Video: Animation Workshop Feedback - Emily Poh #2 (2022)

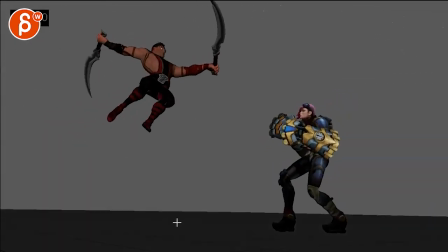all righty here's a new one no sound and nice and
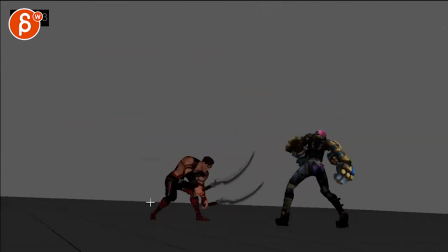the email says the sword is falling down isn't done yet please regard which is funny i
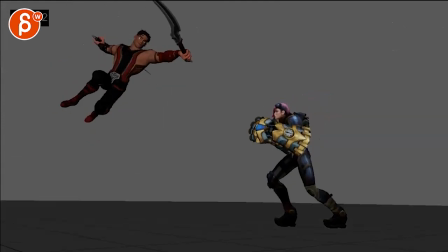remember looking at a shot last week i think it had this as well
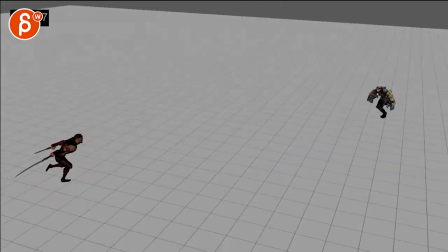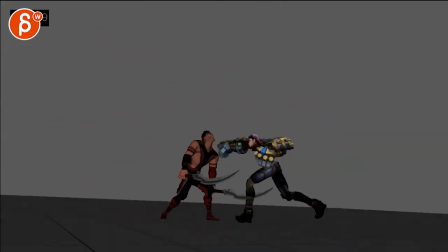all
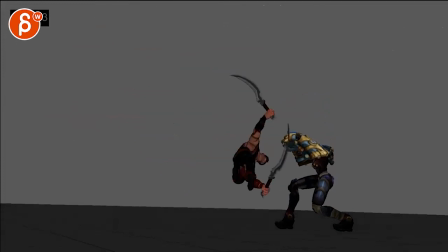right first impression was that this felt weird as much as i like it
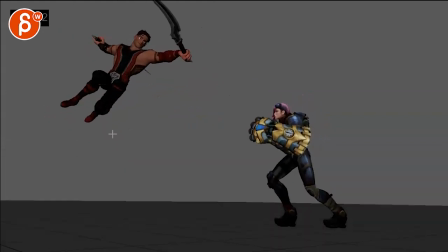there was a big i guess such a big turn
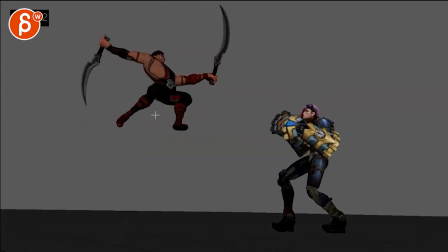that then stopped and then it's like a weird pivot going
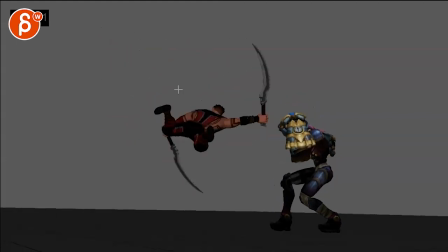backwards but then we're not going backwards there's something going forward forward forward and instead of
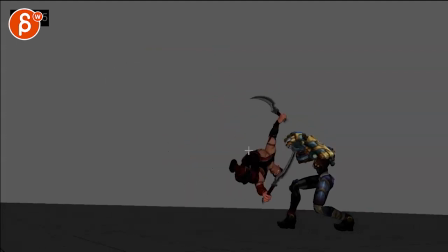falling we're stopping the hover and then going forward this way I'm not quite buying the physics of this I know it's
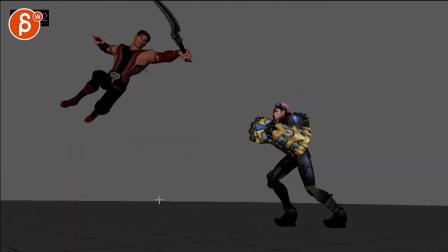exaggerated but still it still has to have a little bit more of a a bit of
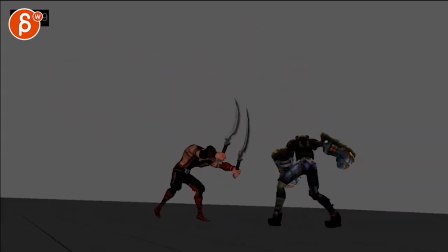something in there in terms of reality and then there's something that felt odd about that cut
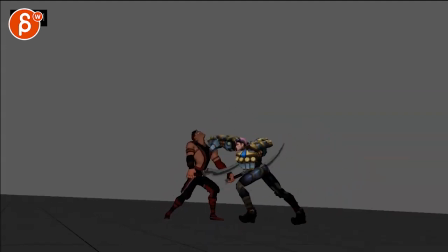you're doing let me see it's probably just fine but it felt weird you have a Right also he anticipates that watch out. Oh, I would smush his face here and then how over one frame go back left
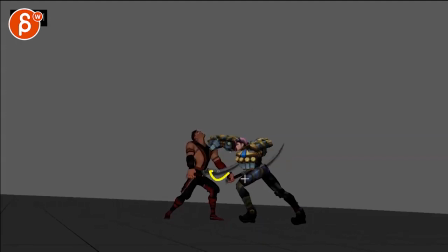Watch out Yeah, not final yet, but watch out in the sections and stuff and then right one Now that's correct though. I mean she finishes that swing and Then goes for the in the face
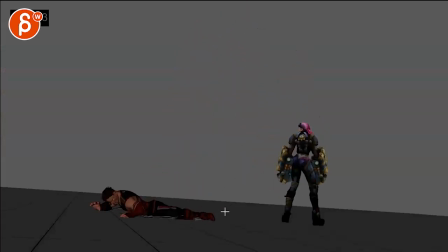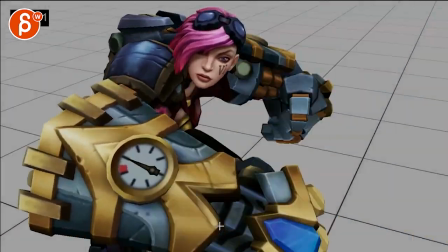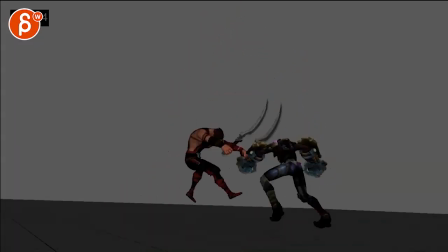I think cutting-wise, I would have.
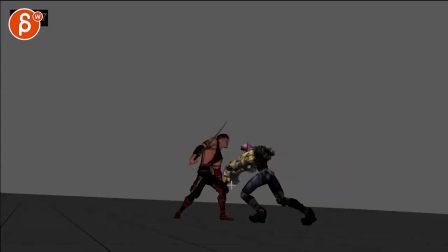It's just something where I'm not quite reading this. And maybe it's because this kind of covers her. It feels like it goes straight back into this. And then we just have a couple of frames of this going back into this. I don't feel like we're connecting enough with this.
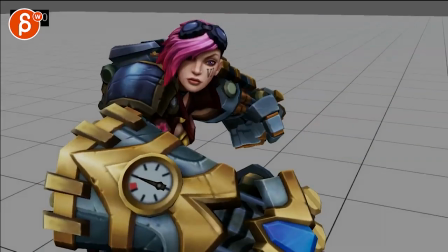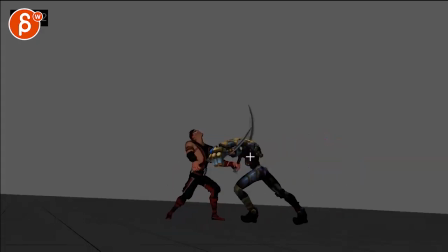Yeah, I think it's so fast and kind of at the same height. Both arms. I don't know why for me this registers the same as if it was this this arm and then suddenly we cut to like a different action into this and
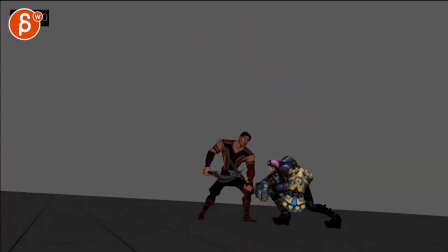I think you can easily shave a couple frames so once we're here the
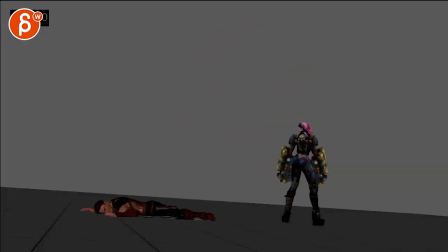next frame will be here cut that out a little bit and
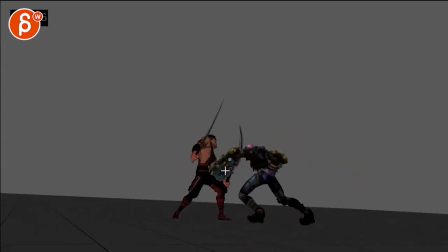maybe it's something where you do a punch punch and then this one could be to like this guy could be something where you do punch this
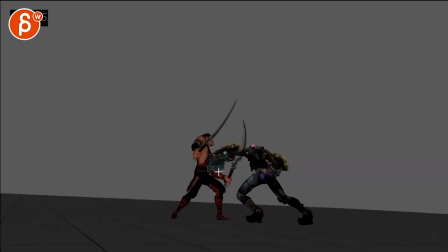way right flat punch maybe less like this but maybe a punch in his stomach boom and it's more like a pound back and then as he's down here at the other arm
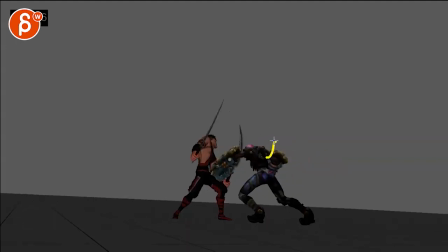comes in more in a big arm is already here here oh and then it downwards oh
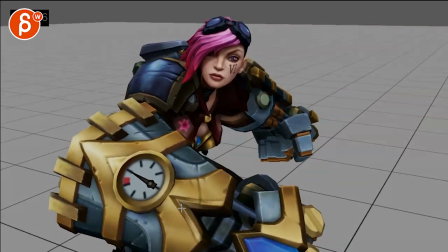get bigger arc and then potentially on this frame keep that actually
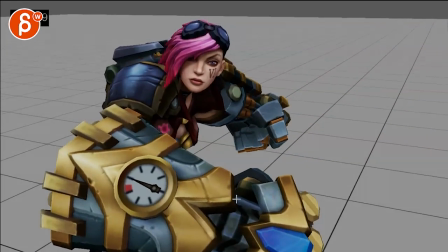here to three frames finishing that move something so that we connect this a bit more so a having a bit more contrast in these actions
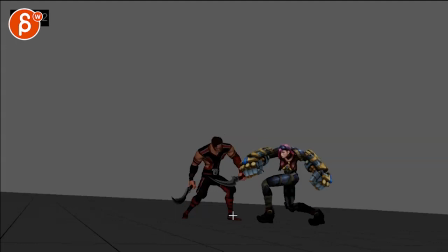so just not so repetitive and
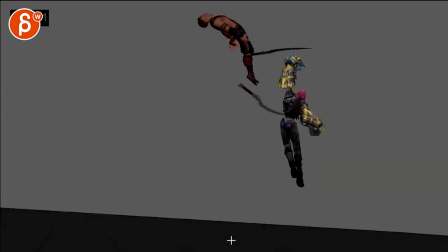then connecting these two a bit more and then cutting out a couple frames over the beginning here from
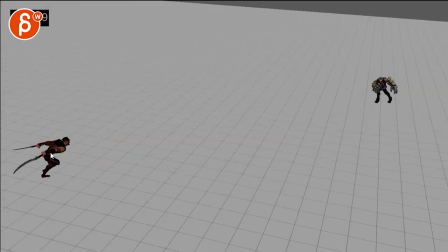the mechanics thing it's a bit stiff how the body goes up and down
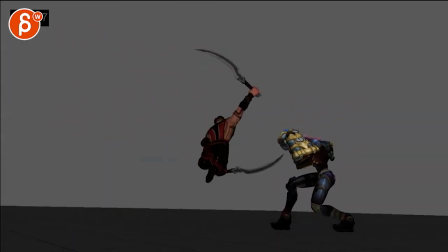and how the head and the arms react to it i think you can and loosen it up a little bit.
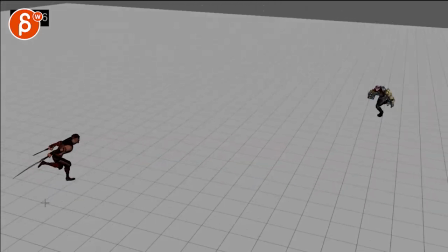I feel like there's some stutter or something going on right there.
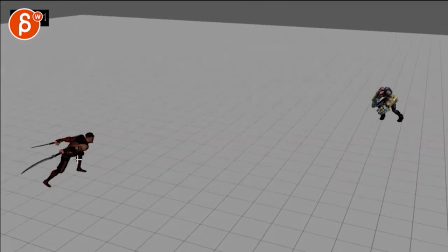You can see this how the root goes forward, stops a bit, and then pops forward a bit, stops again, little pop there.
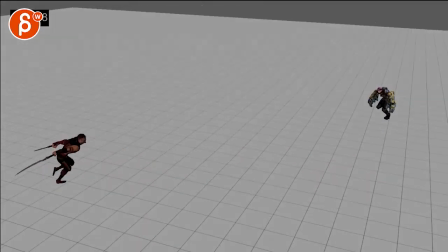So watch out what your translator's doing. Same thing on her, right there.
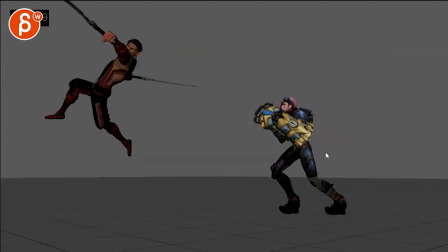There's like one frame pop in there. And then after that, it feels like we have a run, run,
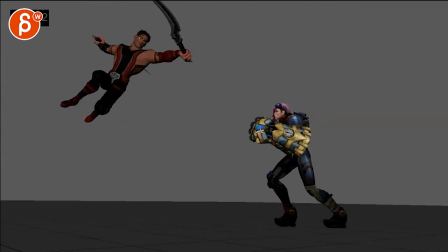run, run, stop. and then that feels just a bit like she's contemplating things versus oh i
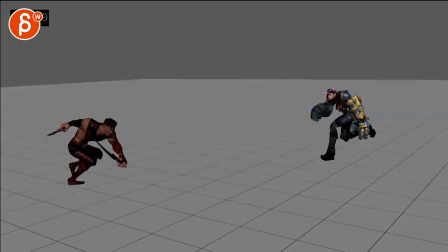have to stop and wait so the couple things is that she has so much speed coming in and then the stopping is
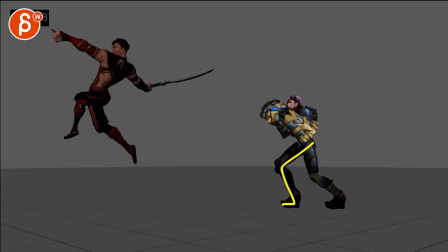here where this leg is almost behind her and
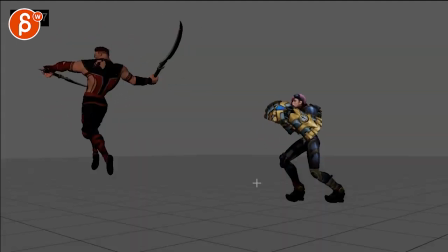she's leaning forward and then goes back i'm not complying the the physics of
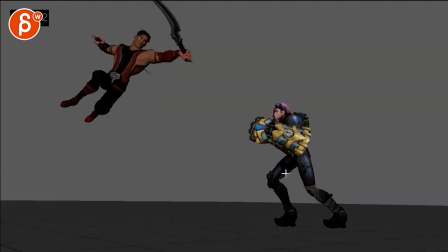this where we are already over this and then how she can return like to me would also be
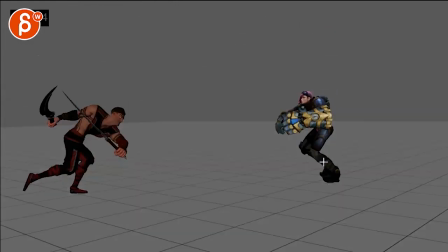a bit more dynamic to go here where that foot is out like
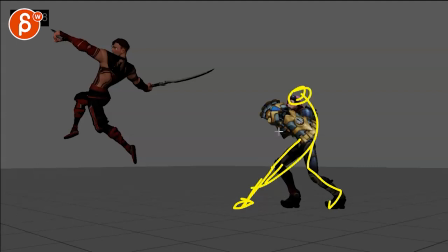this and even almost sideways a little bit to get into like a nice little line like that and she could even have one arm still there getting ready
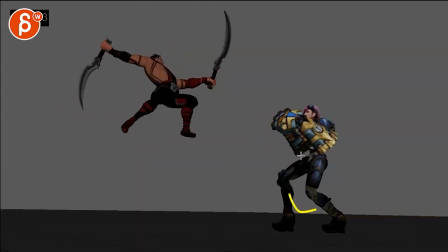and then gets into another pose to get into this
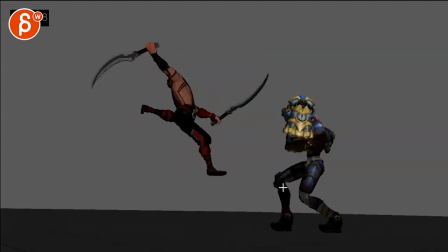what is she blocking like this she could even bring her foot back and maybe change
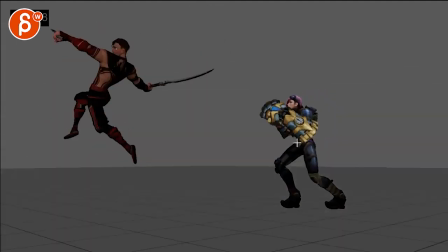that pose a little bit it's very destructive here as I know but imagine that's again further forward so here she could be
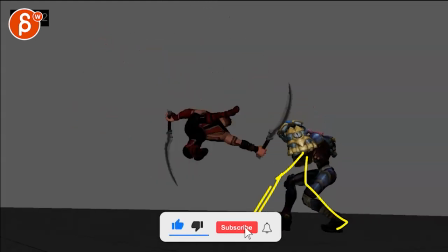here and then as she goes back you know then she could pull maybe her leg back into this
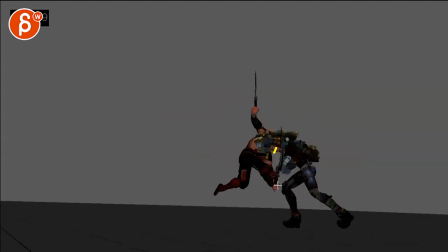this would be cool with some sparks and then I'm not quite buying this here right so she goes cha-cha-cha-cha-cha. And then it's like a minimal amount of... A minimal... Minimal is that English?
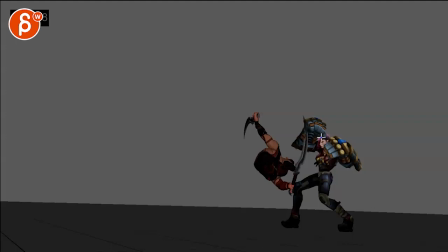Amount of anticipation going back where we barely see things in terms of her face and silhouette. And then, foom, suddenly goes forward into this. And I don't know if...
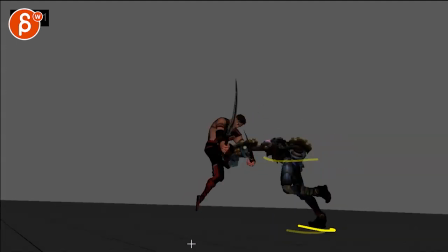Is that... That's mostly a slide. Because I see this here. It's not the camera.
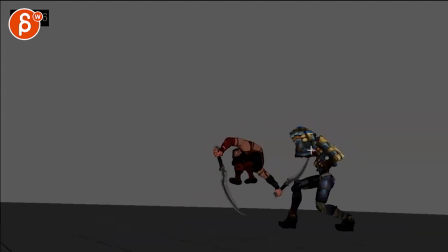So it would be something where I would... You know, it could be something where she goes cling, cling, cling, cling, cling, cling. but then she brings that one arm back one arm is still covering her and you know got sparks
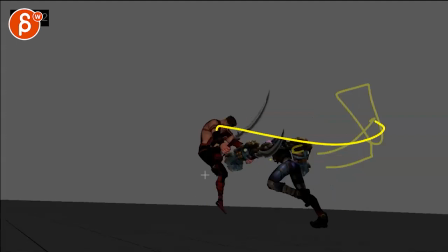and then that's that big telegraphic anticipation to then go into this and then the rest
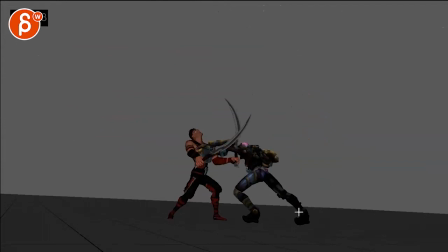anything is fine it's just like those kind of moments she just feels a bit more underwhelming in terms of just the posing and
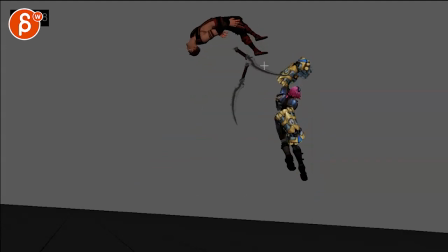the force like that's cool like i love that like that's a great frame and